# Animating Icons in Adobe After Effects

Since we have these strokes as well, strokes and then just basic vector strokes, we can just use the trim paths to bring them on and off.
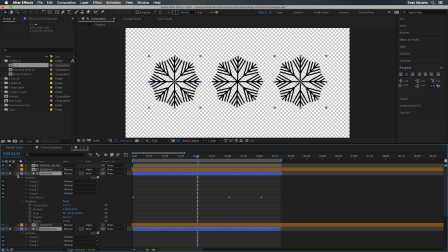That's nothing new. But here's something that may save you time and hopefully produce some good results. If we take this fairly intensive icon of a snowflake, for example, as you can see, it has many lines. Breaking this apart and animating each component individually would be taxing.
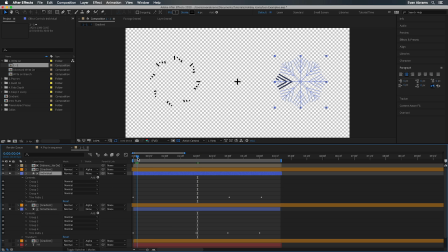But by slipping our trim paths below everything in the contents of this single layer, when everything is on a single shape layer, we can trim all the paths at once.
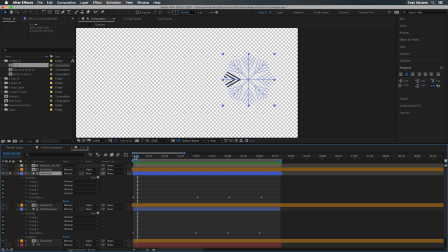Now, results will vary as this is the quickest and dirtiest method. Here we have the strokes set to happen individually. That means that right now 0% of the strokes are visible and then 100% of them are visible. And the order that these come on is determined by the order and the hierarchy here.
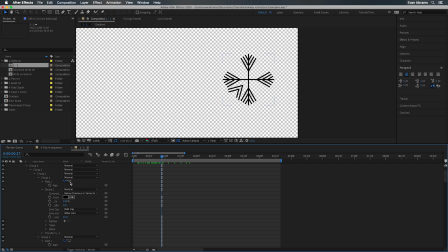And the direction they come on is going to be determined by the direction that you can swap back and forth this little arrow button. But this causes a very staccato look.
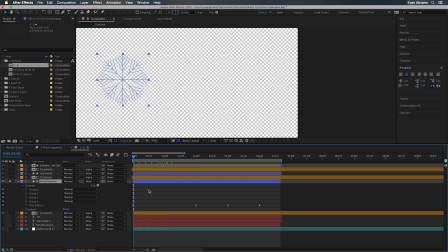For smoother results, we can have them all happen at once, meaning all the paths at the same time are going to be trimmed from 0 to 100%.
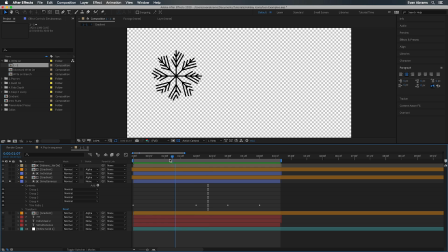And that's great, but we don't have a heap of control. Now, granted, there are plugins you might buy to help you along with this process, but with just Vanilla After Effects, we can produce some very nice results with just a little bit more effort.
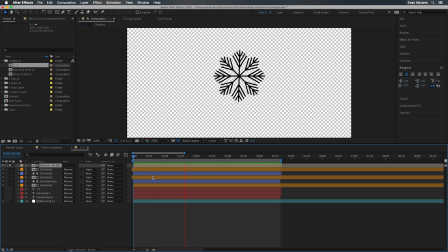Here's an example of the same icon. I've broken it down into branches because that's an element that repeats around here.
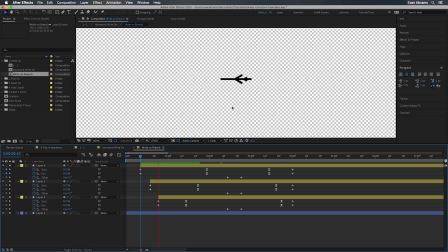Then inside each of those, we have these separate layers. This is all broken apart in Illustrator and brought in individually. And it's allowed me to apply different forms of the trim paths at different speeds and keep this all nice and modular. Some of them are expanding out from the middle like these V shapes, some are just trimming on.
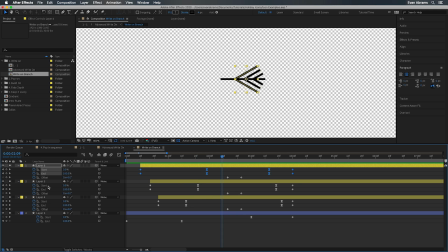The trimming is meant to look like the line is spreading down and then this line is fanning out.
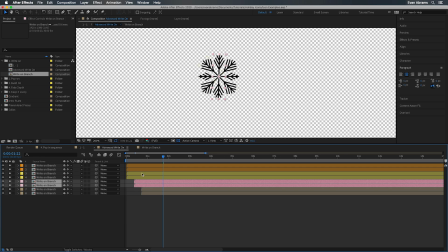Then when we array this, duplicating it and then maybe offsetting it in time or maybe harmonizing some of the elements, you can see that we have more nuanced control over this write-on than the other quicker methods.
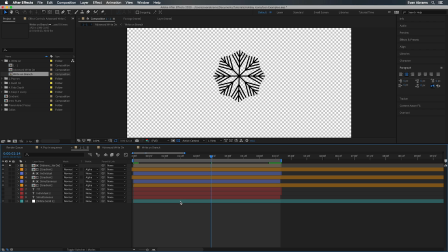So my recommendation for write-ons to have the best results is to plan and break apart pieces so you can have them seem to grow from origin points. Now to make these go away is easy enough.
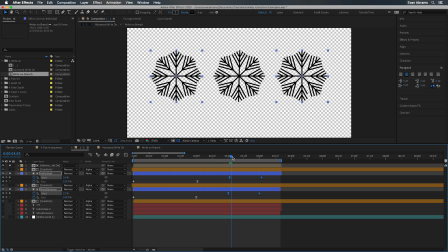We bring them on by keying the end property, we make them go away by either retracting that back to zero or by having the start property catch up with it.
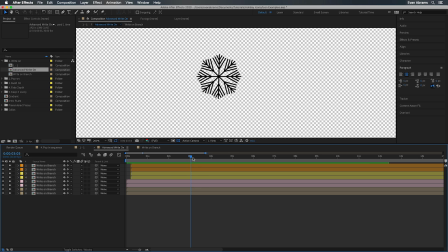In the case of these V shapes,
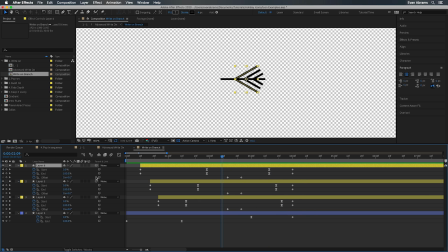we're actually using the offset of the trim paths to shift that trim path by 180 degrees and then simply reversing the keyframes to pack them up.
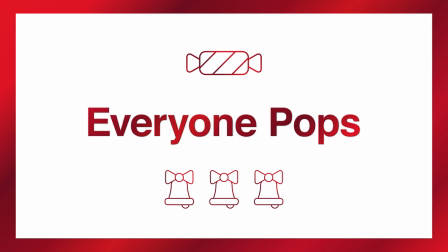Something that works for any kind of icon is a pop-on. Everybody loves a pop-on. At its most basic, this is just a change in scale.
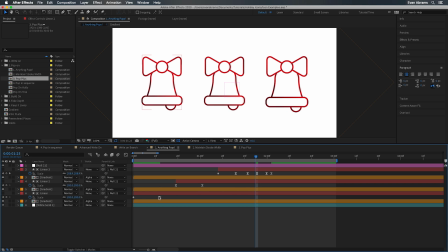Here are three that we can enjoy right now. It doesn't really matter what the icon is, pop, pop, pop, they all scale up from zero to 100.
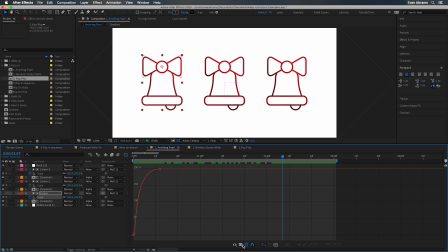But within that, we have some variation. Let's look at the graph editor. On this one, I'm looking at a speed graph. I've just pulled the handle here to bring the point of acceleration earlier so things come on at their maximum velocity and then slow.
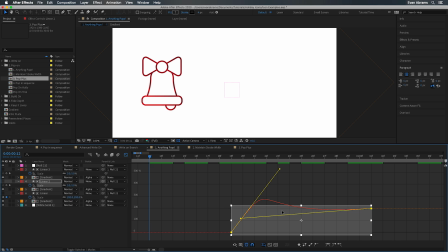That's one look. Often we want some overshoot though. So in this example, we look at the value graph and you can see the handles are pulled here and here. We go beyond 100% then come back down to it. And finally, we have more keyframes on this third example.
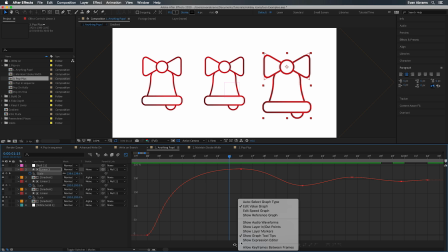We pop in large and then it oscillates back down to 100%. I tend to do this manually rather than with expressions or plugins because I want to have unreal cartoonish quality to the icon that I can dial in.
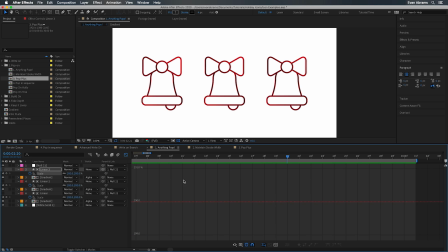All of these work without having to change anything about the icons at all, but obviously not great. Let's pop it up a level, shall we? First off, in monowidth icons like these, wouldn't it be nice if the lines stayed the same thickness as they popped on? Maintaining stroke width is a question I get often enough, so let's cover it here. It's something we can do in a few ways.
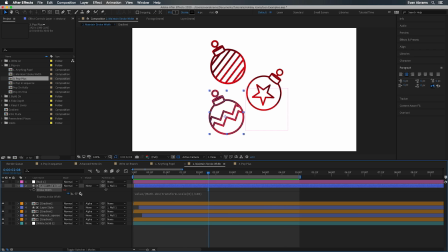Here's an expression that links the stroke width to the scale. Using a little math, you can see that we divide that scale by 100, and then we divide the current stroke value by that result. That means as we deviate from 100, either up or down, we'll be scaling or down the stroke to compensate.
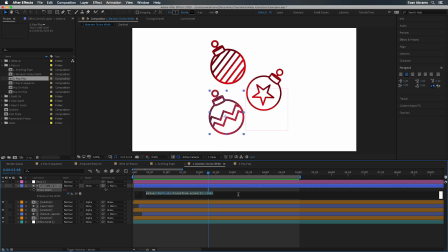I've used math.abs to get the absolute value. One caveat of this is if we scale to zero, we'll be dividing by zero, which causes an error. It won't be too serious since when this is scaled down to zero, we don't see it, but just be aware and maybe don't start your layer scaling up from zero.
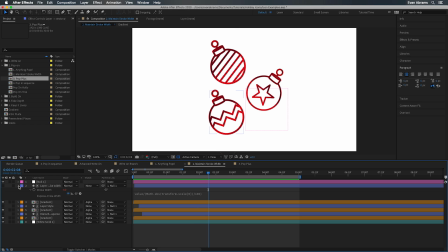You know, you just trim the layer instead. I'll put that expression in the description so you can just copy and paste it. These other methods I like a bit more though. Instead of scaling the layer, we can always put the contents of the shape layer into a group and scale that instead.